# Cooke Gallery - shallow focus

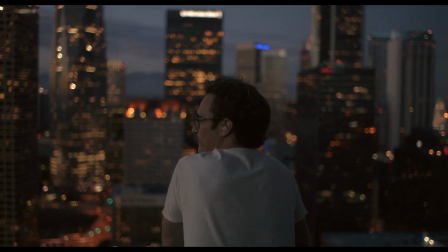0:00 Shallow focus directly guides the eye and exhibits the depth of an environment in an explicit way.
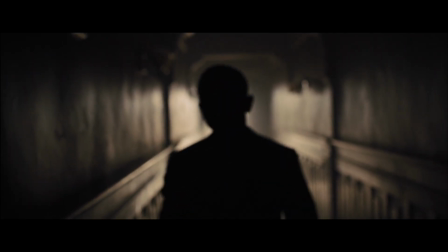0:06 The effect isolates the subject and can create a sense of mystery.
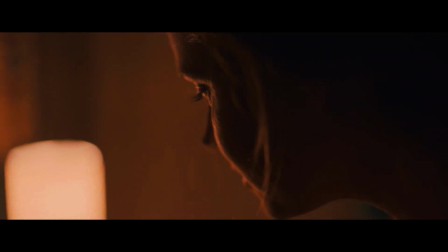0:12 Like shadow in lighting, shallow focus is about what you don't show.
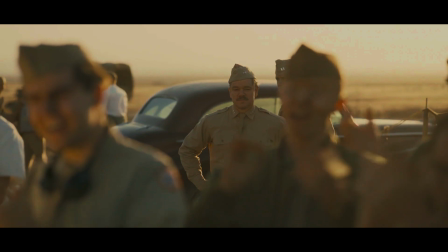0:18 Shallow focus is more subjective than deep focus. There's clarity as to who the protagonist of the shot is.
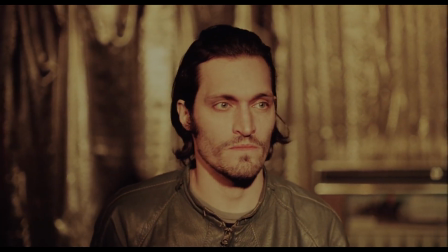0:25 It's a technique well suited to character studies rather than ensemble pieces.
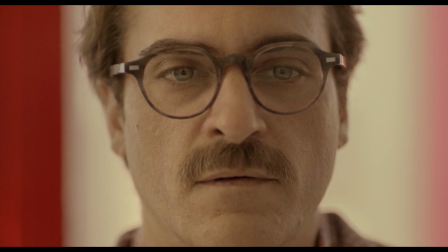0:31 From its opening shot, Spike Jonze's Her depicts a character disconnected from the world around him, lost in emotional purgatory.
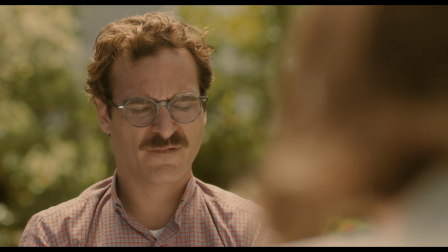0:40 Cinematographer Hoyte van Hoytema uses shallow depth of field to separate Theodore from the environment, as though he doesn't belong there.
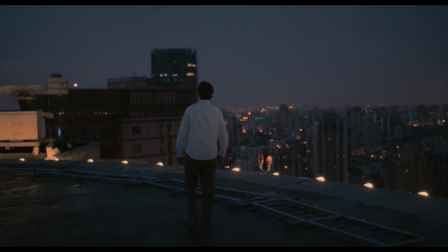0:49 When Theodore accepts that he may need to find happiness in alternative ways, the world opens up to him, and the depth of field increases.
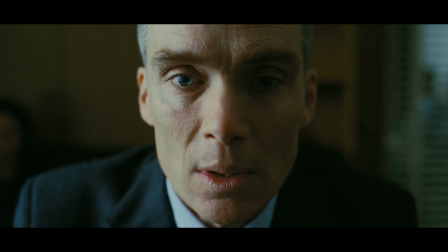0:59 Oppenheimer, also shot by Van Hoytema, has a narrow depth of field aesthetic throughout.
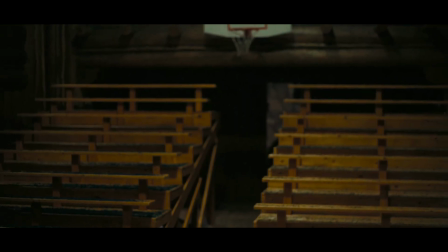1:04 This is taken to the extreme when the protagonist imagines the devastating outcomes of his research, fearing the world disappearing around him.
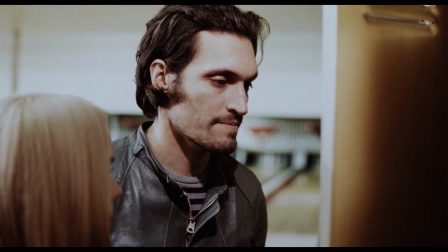1:14 Shallow focus can also portray desire and the sense of all else paling in comparison.
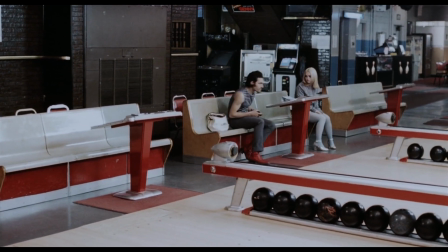1:20 In Buffalo 66, shot by Lance Ancord, two characters go bowling together.
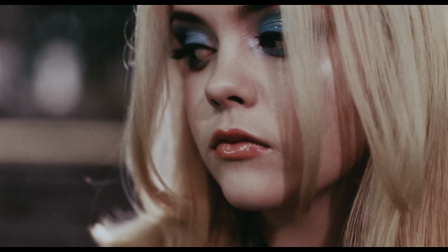1:26 Their surroundings become blurred and unimportant. Instead, they're fixated on each other.
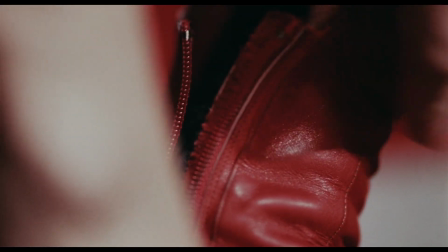1:32 It's almost tongue-in-cheek at times, a playful way of using depth of field.
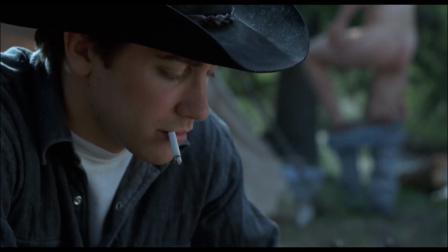1:39 Shot by Rodrigo Prieto, Brokeback Mountain portrays forbidden attraction through narrow depth of field.
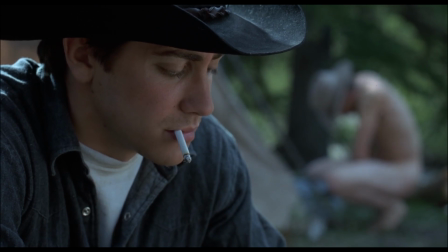1:46 The character in the foreground knows he can't follow his desire, so the audience isn't allowed to see the background.
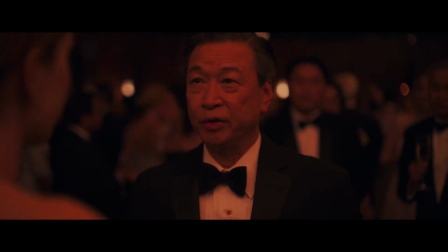1:54 Shallow focus can be used to differentiate states of consciousness and timelines, particularly with flashbacks.
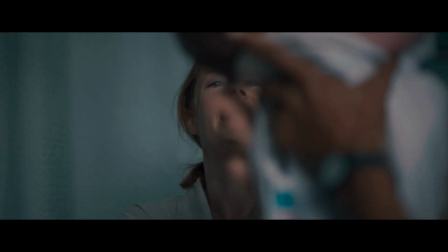2:02 Cinematographer Bradford Young played on audience expectations of time in Arrival.
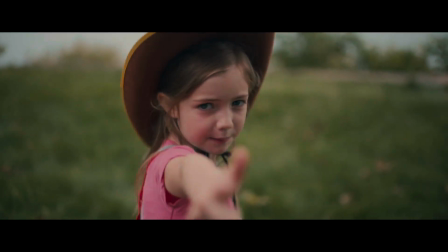2:08 Supposed flashbacks are shot with incredibly narrow depth of field and drifting handheld camera.
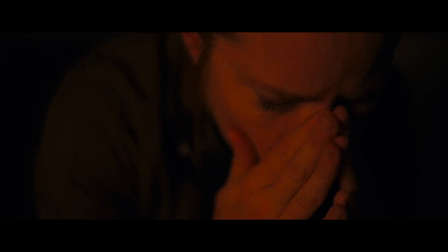2:14 They become dreamlike and idealistic. Later events show that these are instead premonitions.
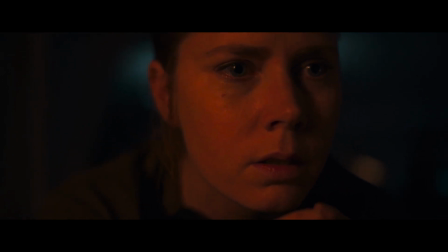2:21 The reveal only works because of the audience's assumption of how narrow focus is being used.
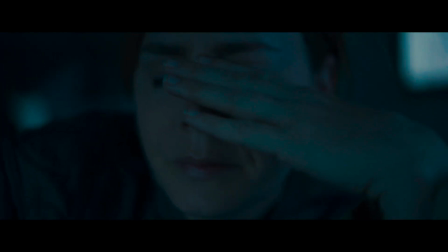2:28 Arrival cinematography reflects the protagonist's perspective throughout.
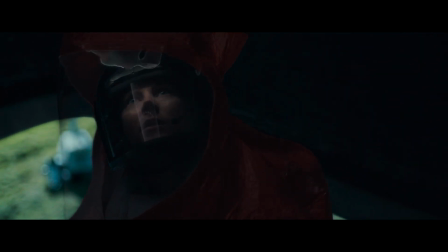2:32 When first entering the unfamiliar environment of the spacecraft, her irrational fears are reflected via shallow focus.
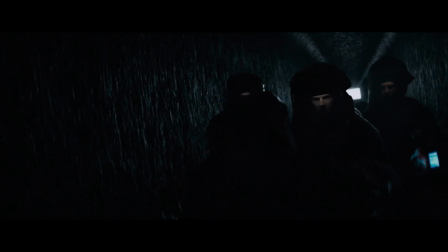2:39 Her uncertainty about the surroundings is passed onto the audience.